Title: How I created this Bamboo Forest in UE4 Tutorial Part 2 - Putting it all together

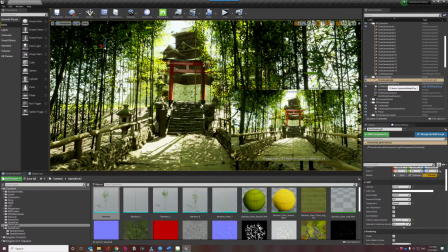16:31 So other things that I add into the scene is of course exponential height fog. You know, I'm not a big fan of a fog.
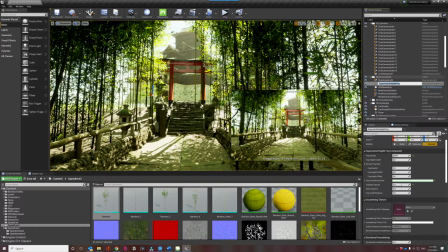16:41 You know, some people just destroy the scene with a very thick fog. Yeah, so I like to keep it minimal. You know, it's more to kind of give it a feeling that the castle is far away. You know, other than that, I like to keep it without as much fog as possible.
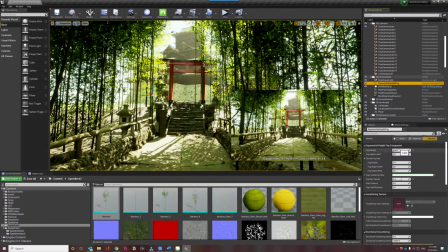17:00 And as you can see, my fog, the density is very low. Just added a little bit of greenish tint to it, you know, to enhance the lighting of the forest. Yeah, I also added the falling leaves.
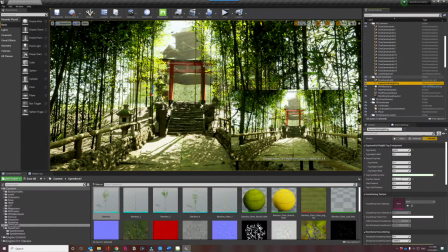17:15 So this is done by I believe Niagara, if I remember correctly. So if you want to learn more about the falling leaves, particle effects and stuff like that, do comment on the comment section below.
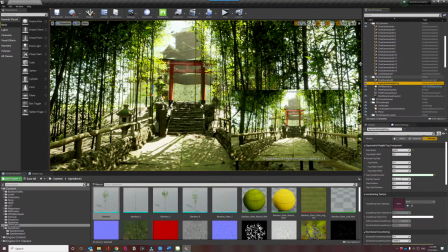17:30 Let us know what you want to learn, or even if there are other things you want to learn further in this project or any other project related to Unreal Engine, just let us know in the comment section. Okay, so that's about the fox.
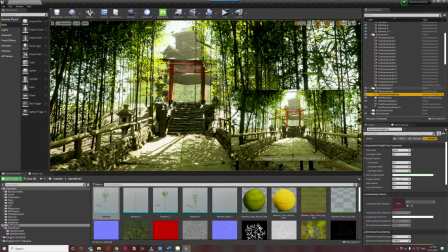17:47 I think about lighting, that's pretty much it. So let's go through our post-processing and some other last settings.
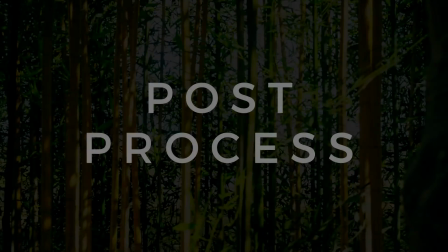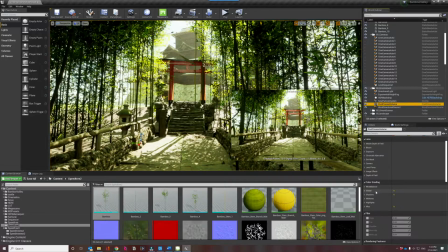18:00 Okay, so for post-process, really nothing fancy, nothing that changes the scene. Yep, nothing much. It's just a little bit of color grading. I changed the saturation, you know, just a little bit.
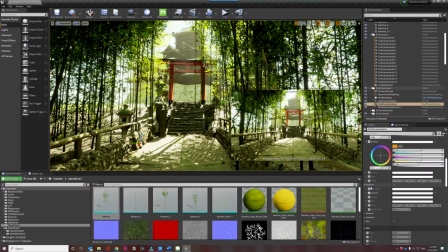18:13 The contrast also just a little bit. You know, I shadows as well, just a little bit of contrast, nothing much.
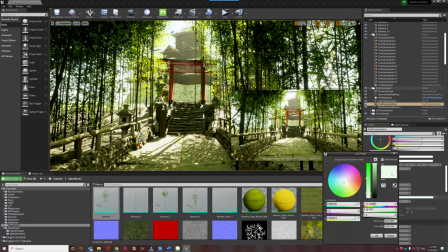18:21 And a bit of tint to the scene color. You know, you know, I didn't want to go all green, that will destroy the scene.
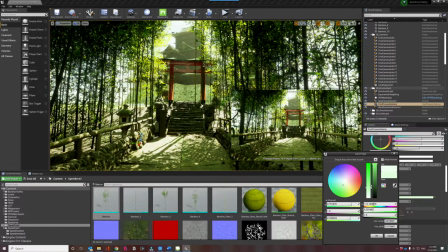18:30 Just a little bit, you know, to give us the bamboo forest mystical feel.
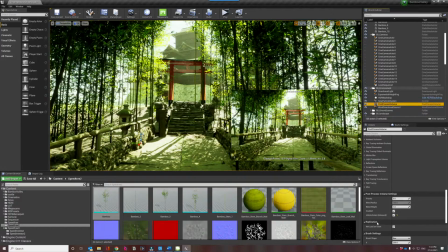18:38 And that's it. There's no ray tracing effect and stuff like that. So that's pretty much it for the post process.
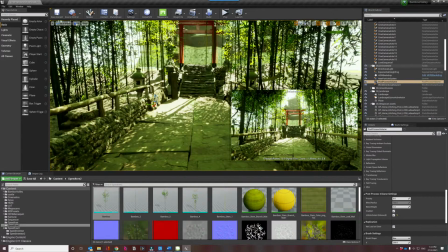18:44 Yeah, and pretty much the only other thing that I added was the decals.
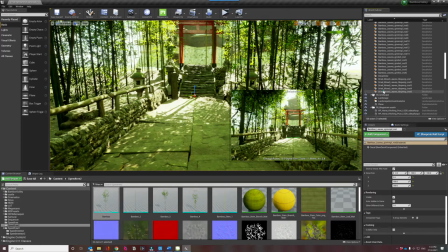18:51 So it's to enhance the ground.
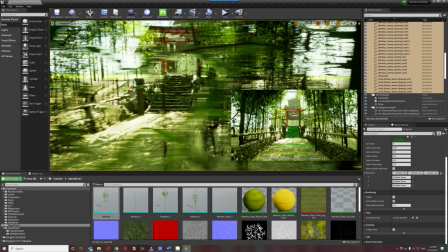18:53 So with the decals I downloaded from Megascans, it makes it a little bit more like a real forest.
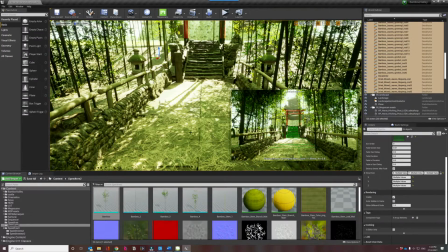19:00 You see, if it is a forest without dead leaves, then it doesn't look like a forest. Yeah, so remember to add the decals.
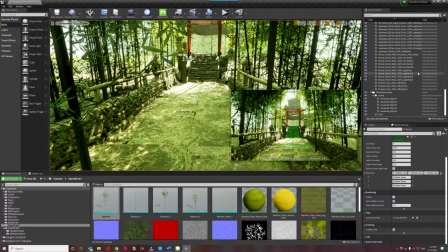19:08 Okay, so I think pretty much that's about it. Of course, and the trees.
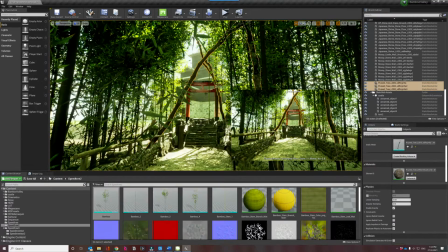19:13 Yeah, so there are other types of trees in the bamboo forest as well.
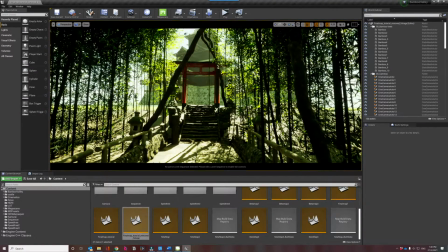19:17 So once again, thank you so much for watching this tutorial. We are very happy to share this tutorial with you. If you have any questions at all, or if there's anything you want us to cover more in detail, feel free to comment on the comment section below. We reply every comment and we try to,
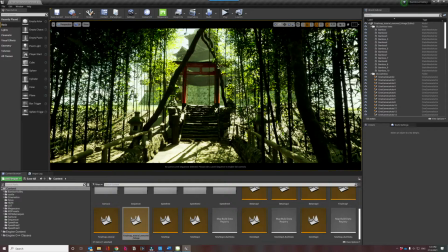19:36 you know, read every comments and see how we can answer them through a video or in the comment section itself. So yeah, please help to subscribe and like the videos if it helps you. You know, it helps the channel tremendously. So I'll see you in the next video or the next tutorial, and have a great week ahead. Bye.